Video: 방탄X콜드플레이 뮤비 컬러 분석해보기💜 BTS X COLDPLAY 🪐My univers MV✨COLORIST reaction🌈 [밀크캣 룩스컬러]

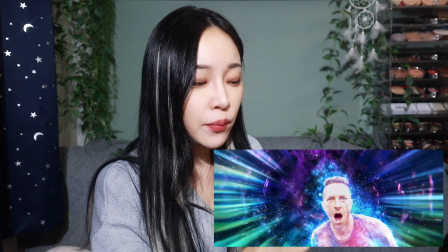컬러 호우? 하여튼 이 홀로 움직일 때 퍼플 블루 같이 이런 상징적인 컬러가 많이 보이고.
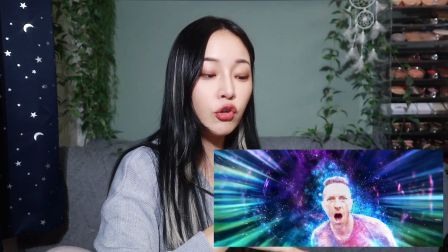그리고 크리스를 감싼 아우라 컬러 보세요. 일단 블루죠.
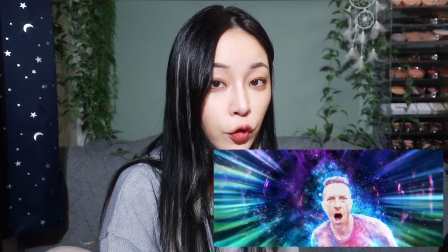역시 이 뮤비에서 콜드플레이 상징적인 컬러는 블루라는 것을 계속 알려주고 있어요 우리한테.
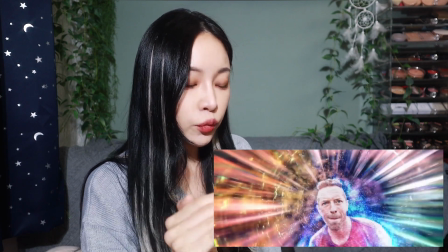그리고 또 컬러 보면은 좀 화이트도 보이고 레드도 보이고 블루도 보이고 진짜 무지개색으로 또 레인보우 다 보이는 게
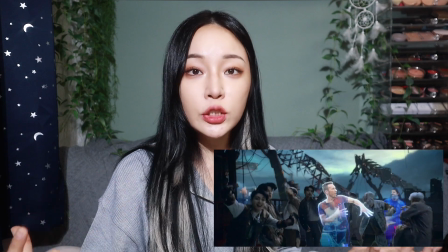또 어떻게 보면은 이제 여러 가지 인종을 다 연결시키는 것이 노래가 아닌가.
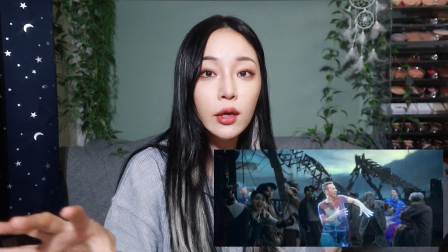그리고 여기서는 일단 주체적인 크리스가 그걸 연결시킨다. 콜드플레이 노래니까 이렇게 하는 것처럼 보이는데 아무튼 정말 머리 잘 썼어요.
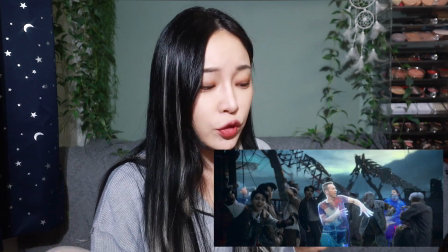참 전곡이 정말 헤맑다.
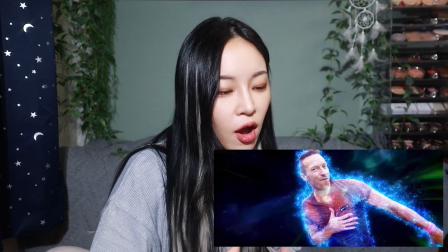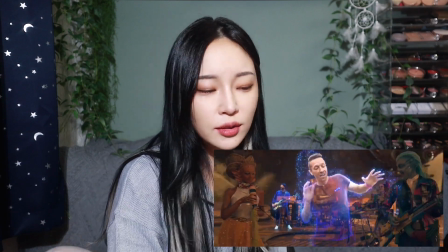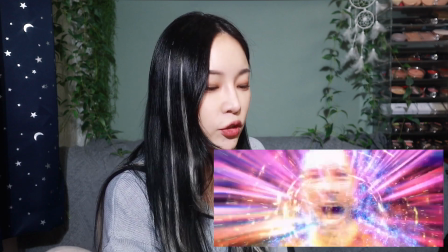정말 잘 썼어 컬러.
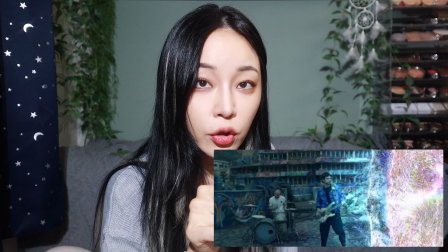이 트랜지션 될 때 컬러도 봐봐. 트랜지션 되는 컬러도 보이죠? 블루에서 퍼플로 넘어가는 거.
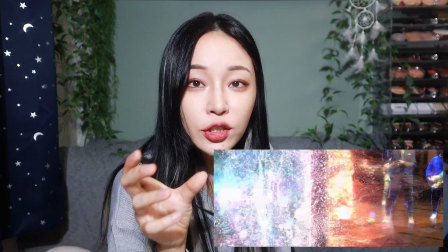그러면서 화이트빛도 같이 보는데 레드도 보여. 영국 그런 느낌도 넣으면서 정말 잘했다니까.
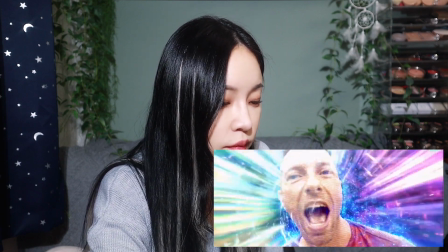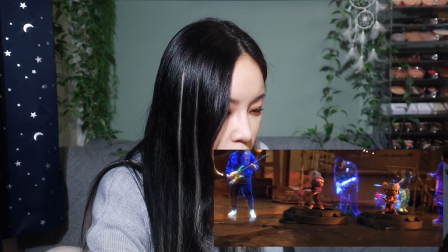정말 잘했다. 아휴.
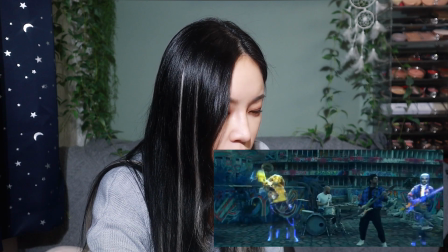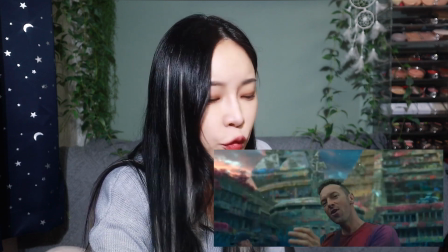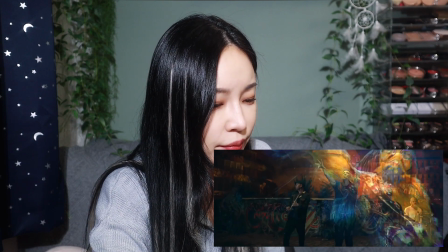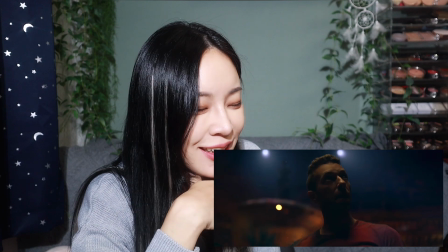연기 잘했어요. 형 연기 잘했어. 연기 잘했어, 크리스.
Shut it down.
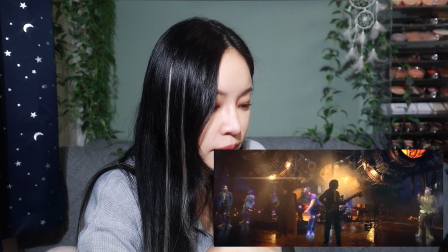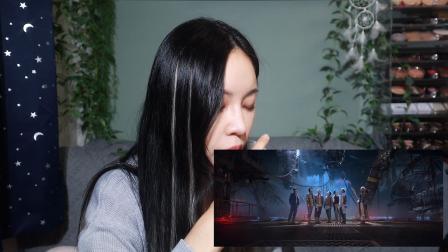야, 진짜 이 배열 아, 한 거 봐. 너무 최고다.
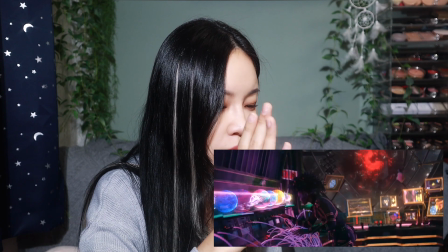3분의 1. 아.
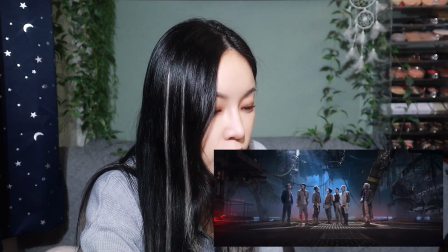보랏빛과 다시 내부도 정말 색 잘했더라고요. 누가 이거 아이디어 짠 거지?
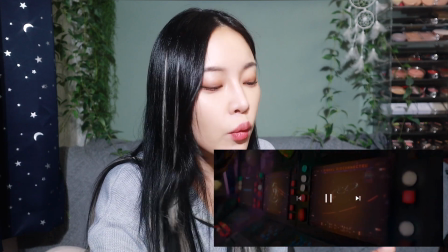보랏빛, 초록빛도 있고 블루. 일단 보라가 지배적으로 많으니까 너무 좋았어.
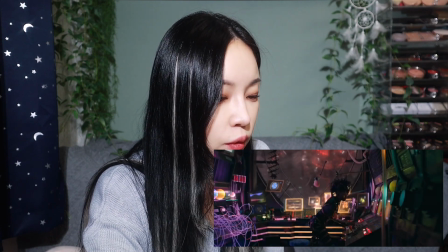난 이거. 아.
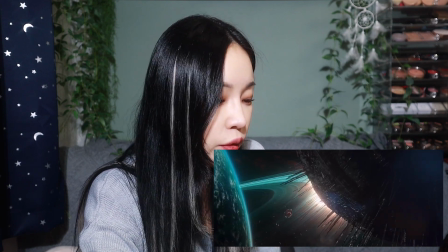그 여기서 저는 보면서 무섭지 않고 안정이 됐던 게요. 천천히 설명해 드릴게요.
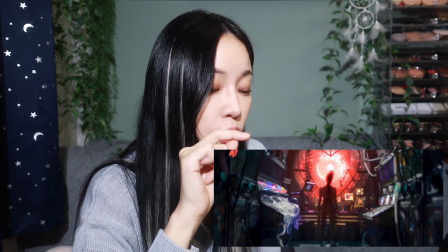자, 여기서 창문이 지금 하트로 되어 있는데 저 빨아들이는 저 홀이 지금 레드로 빛나고 있잖아요.
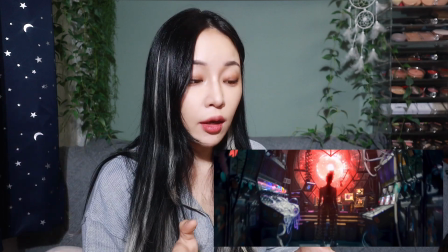그럼 우리 하트의 컬러는 결국 레드란 말이야. 아시죠? 보통 많이 쓰는 이모지에서 레드로 쓰니까.
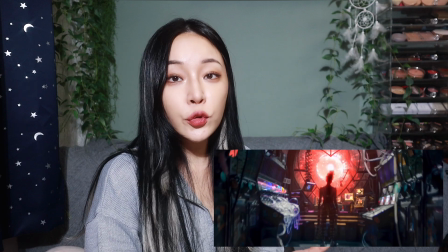그래서 저는 사실 이 컷을 보면서 전혀 무서운 결과가 나올 리가 없고
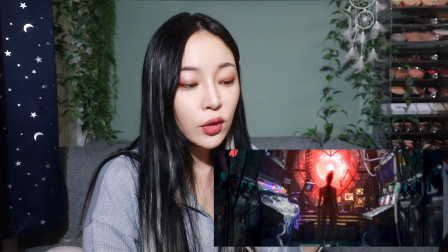빛날 게 보이고 다시 한번 이런 게 너무 보여서 상징적인 이런 게 너무 좋았어.
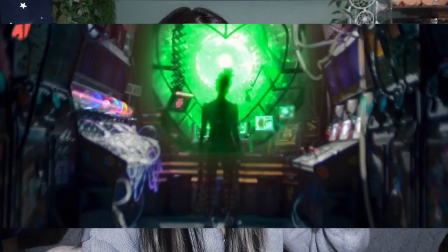만약 이 하트가 초록색으로 빛났다 생각해보세요. 그러면 조금 무서웠을 거야.
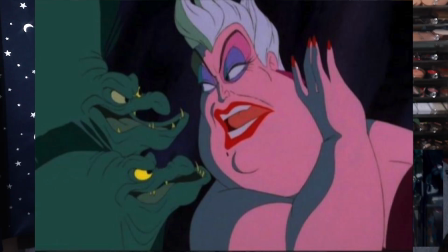우리 디즈니에서도 되게 악당 역할로 많이 쓰는 게 초록색이잖아요. 아, 이런 걸 보면은 심리적인 안정감을 주는 거야.
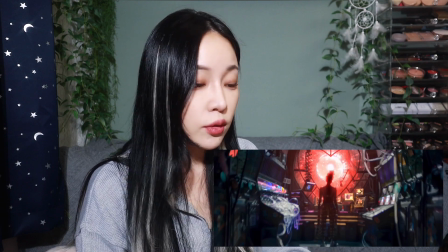뮤비를 보면서 너무 무섭지 않게 우리가 또 어느 정도 유출을 할 수 있게.
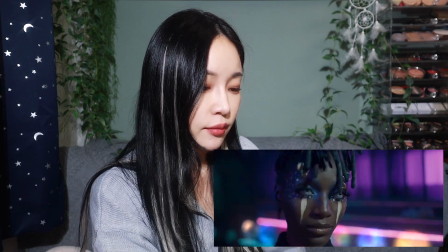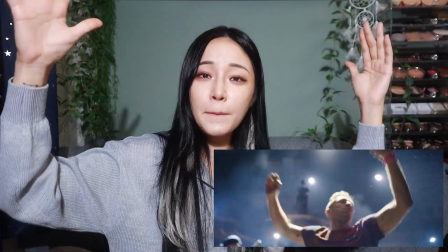자, 여기서도 크리스가 팔을 내렸는데 버튼을 누르죠.
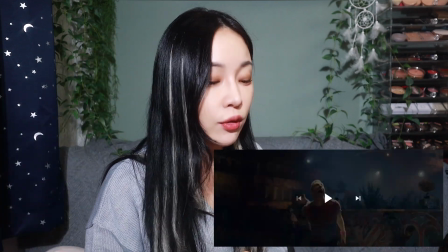매치 컷. 나도 정말 매치컷 되게 좋아하거든요. 정말 우리가 그 행동을 유추할 수 있잖아.
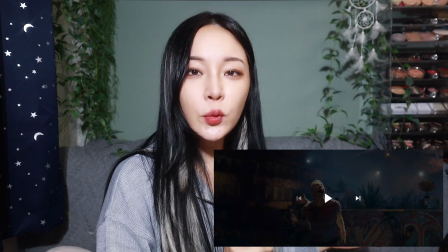똑똑한 거예요.
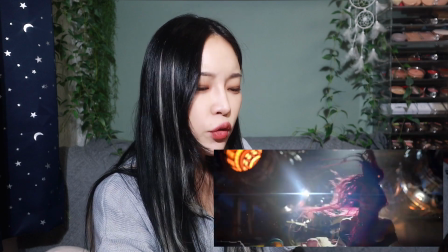크, 어려워비.
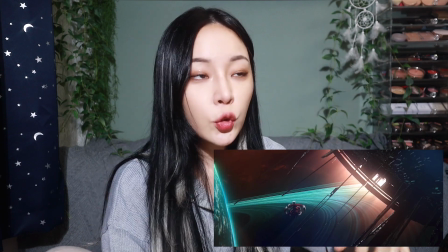그리고 뒤에 행성 보면은 청록인데 청록은 이제 아시다시피 초록과 블루가 만나는 거잖아요.
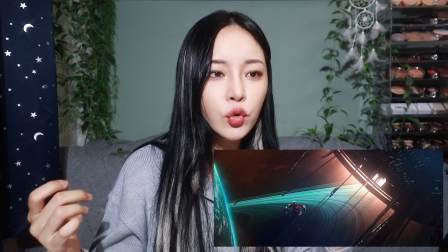근데 이게 청록도 어디를 가면 의미가 되게 많지만 컬러적으로 보면은 가장 좋은 의미 두 개가 섞였다 보는 게 블루는 약간 프리덤,
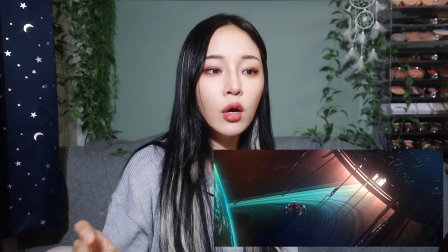자유 이런 걸 많이 해서 실제로 넷플릭스나 옛날 중세시대
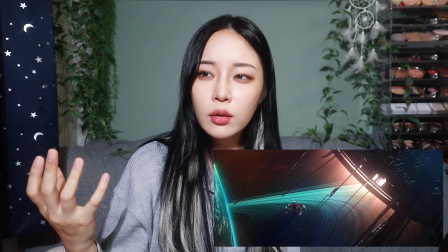이런 드라마 배경 보면은 되게 블루를 상징적으로 쓰는 게 정말 많아요.
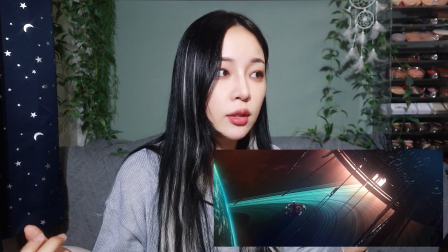근데 또 초록은 색깔에서는 그린은 peaceful 되게 편안하고
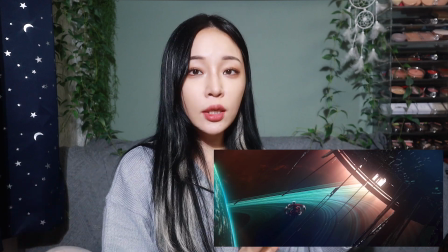힐링되고 모든 게 다 나아지고 아픈 게 없는 이런 것도 초록색을 많이 쓰인단 말이에요.